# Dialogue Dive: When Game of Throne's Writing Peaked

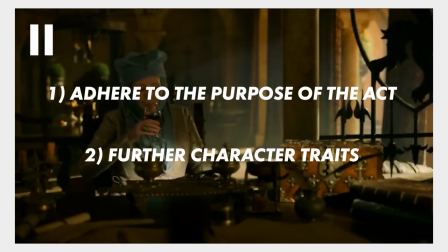(4:17)
Believe it or not, while all these structures and guidelines might make the options for dialogue feel restricted, they are actually liberating. Dialogue between two characters, especially two intelligent characters, has the possibility to manifest in an infinite number of ways, and all of those choices and options can be paralyzing to a writer.
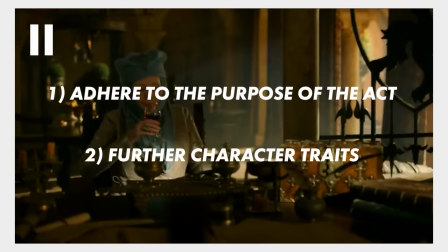(4:37)
By having a narrative focal point to keep centered on, in this case, a three-act structure and conversational dominance,
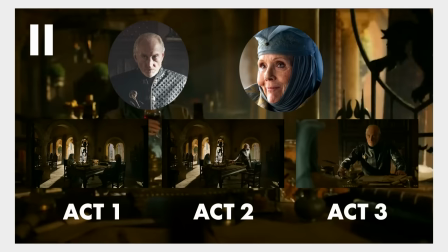(4:44)
the writers gave themselves a guideline on what to and to not write. Anyway, now that we understand the underlying makeup of the scene, we can get into looking at what makes the dialogue so good. Let's go back to the very first words spoken by each of the characters.
Impossible.
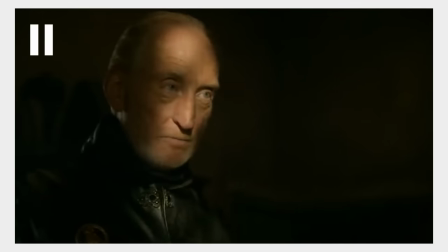(5:01) Why?
All right, so if you're a word nerd like me, this simple opening of dialogue is actually really cool. So generally, less is always more with dialogue. You want to be able to convey as much information as possible to your reader or audience without boring them with long protracted explanations.
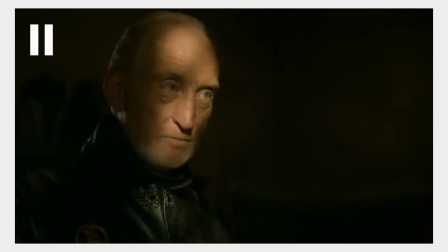(5:19)
This opening is the essence of that. In just two words, the audience already knows what 90% of this scene is about. Tywin is requesting something of Elena, Elena believes it cannot be done, and Tywin is pressing Elena about that refusal.
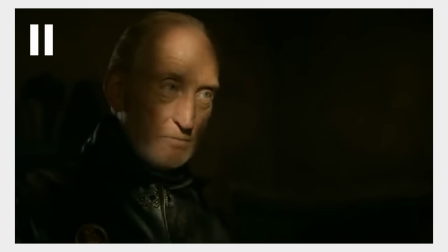(5:36)
If you boil it down, that is all this scene is about, and we as the audience were able to learn that in two words.
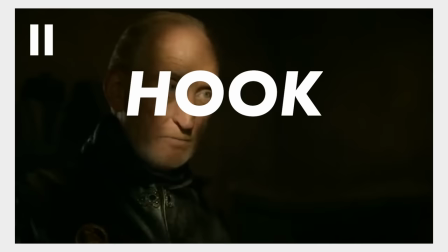(5:44)
This also acts as a great hook. Nothing draws in an audience like conflict, and starting a scene where two characters are at odds,
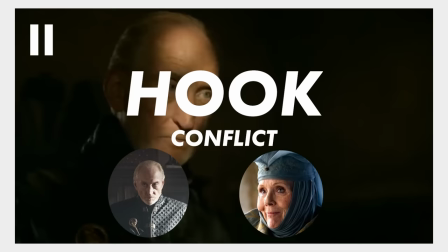(5:52)
no matter how nondescript, is a fantastic way to spark interest. Now let's rewatch the rest of the opening lines.
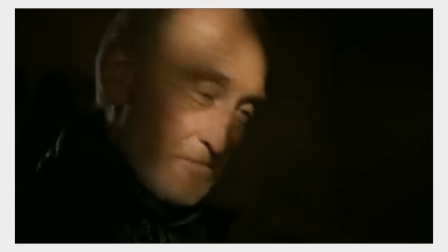(6:00) My grandson is the pride of Highgarden, the most desirable bachelor in all seven kingdoms.
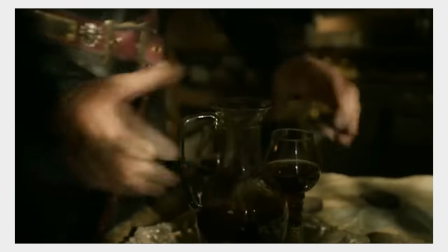(6:06) Your daughter. Is rich, the most beautiful woman in all seven kingdoms, and the mother of the king.
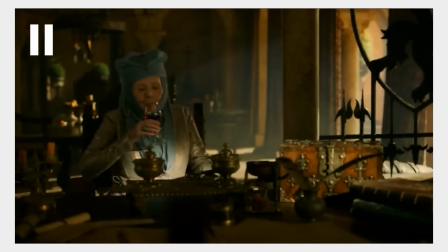(6:15) Old.
Again, I consider this to be fantastic dialogue. In just these few short opening sentences, all of the details that comprise the primary information for the scene have been laid out. Even someone who had never seen anything of Game of Thrones could understand the conflict of this scene,
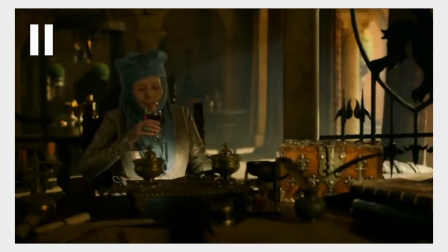(6:33)
and that's pretty incredible seeing as how this is the 26th episode of the show. The dialogue informs the audience of Olenna's position, that she has an unmarried grandson.
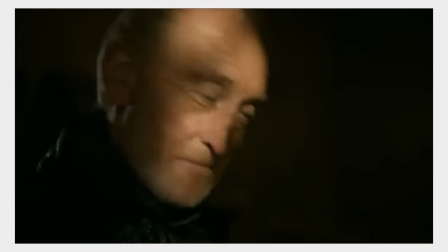(6:43) My grandson is the pride of Highgarden, the most desirable bachelor in all seven kingdoms.
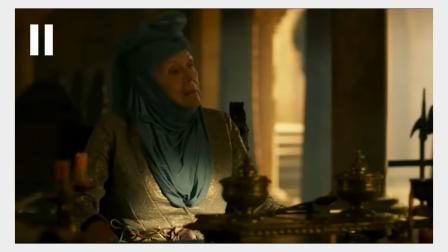(6:49)
The dialogue also informs the audience of Tywin's position.
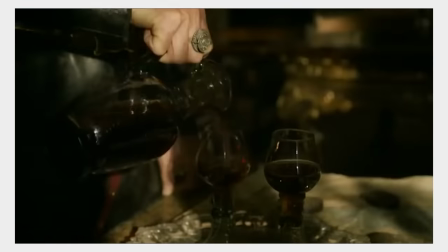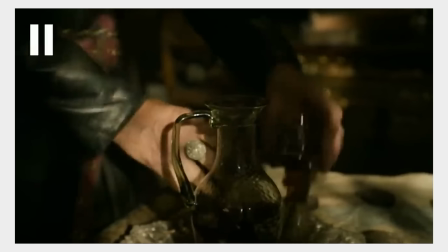(6:57)
Finally, the dialogue informs us of why Olenna is refusing Tywin.
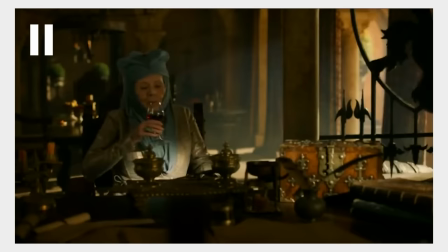(7:04)
The dialogue puts the audience in a position where they can infer the scene is about marriage without actually having to explicitly state it.
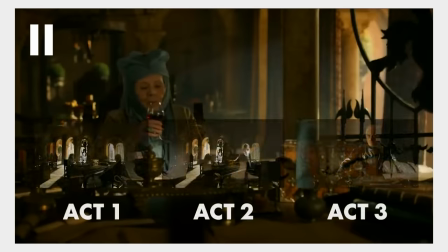(7:12)
Remember, since this scene can be understood in a three-act structure, we are currently in the introduction,
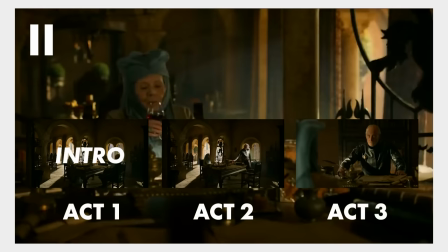(7:17)
which is perfect, because we have just been introduced to the relevant characters and the conflict.
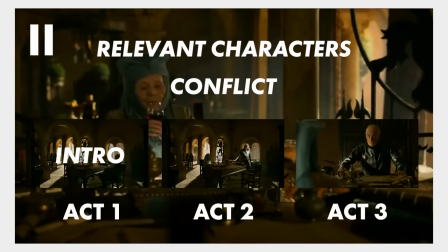(7:22)
This is our first layer of structure. But there was also the recognition of two layers, the second being each character striving for dominance of the conversation.
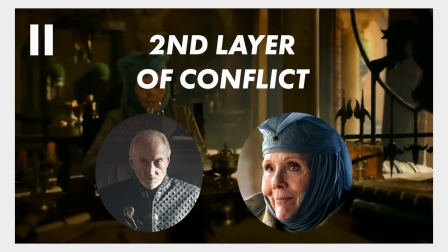(7:32)
Notice how Tywin and Elena speak in relation to their family. Tywin and Elena are effectively hyping up Cersei and Loras.
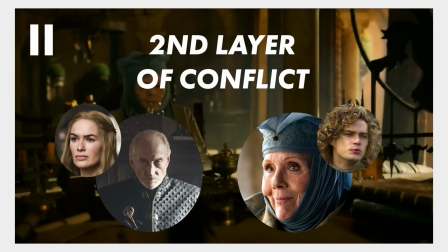(7:39)
And this isn't because of any strong familial admiration, it's because Cersei and Loras are the bargaining chips for this negotiation. The more valuable a bargaining chip is, the more leverage one side has over the other. This is why as soon as Elena hyped up Loras, My grandson is the pride of Highgarden,
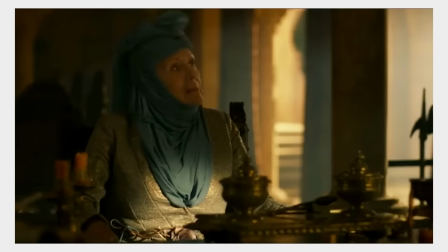(7:57)
the most desirable bachelor in all seven kingdoms. and then went to devalue Cersei, Your daughter.
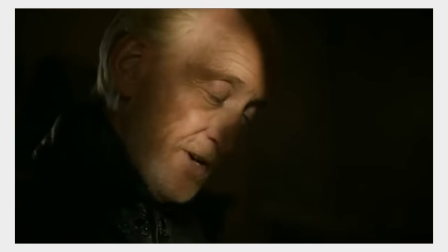(8:04)
Tywin stepped in to hype up Cersei.
Is Rich the most beautiful woman in all seven kingdoms?
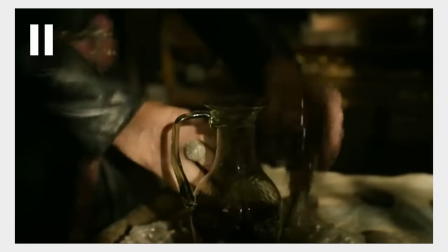(8:11)
Neither Elena or Tywin wants to be the person with the weaker position.
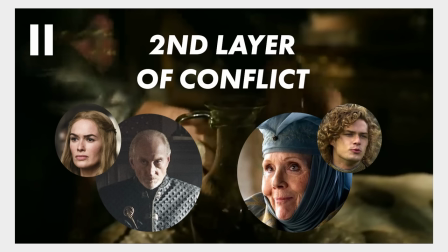(8:15)
And this all comes back to not only wanting to win the negotiation, but to be in control of the conversation. And all of this was just in the first 18 seconds.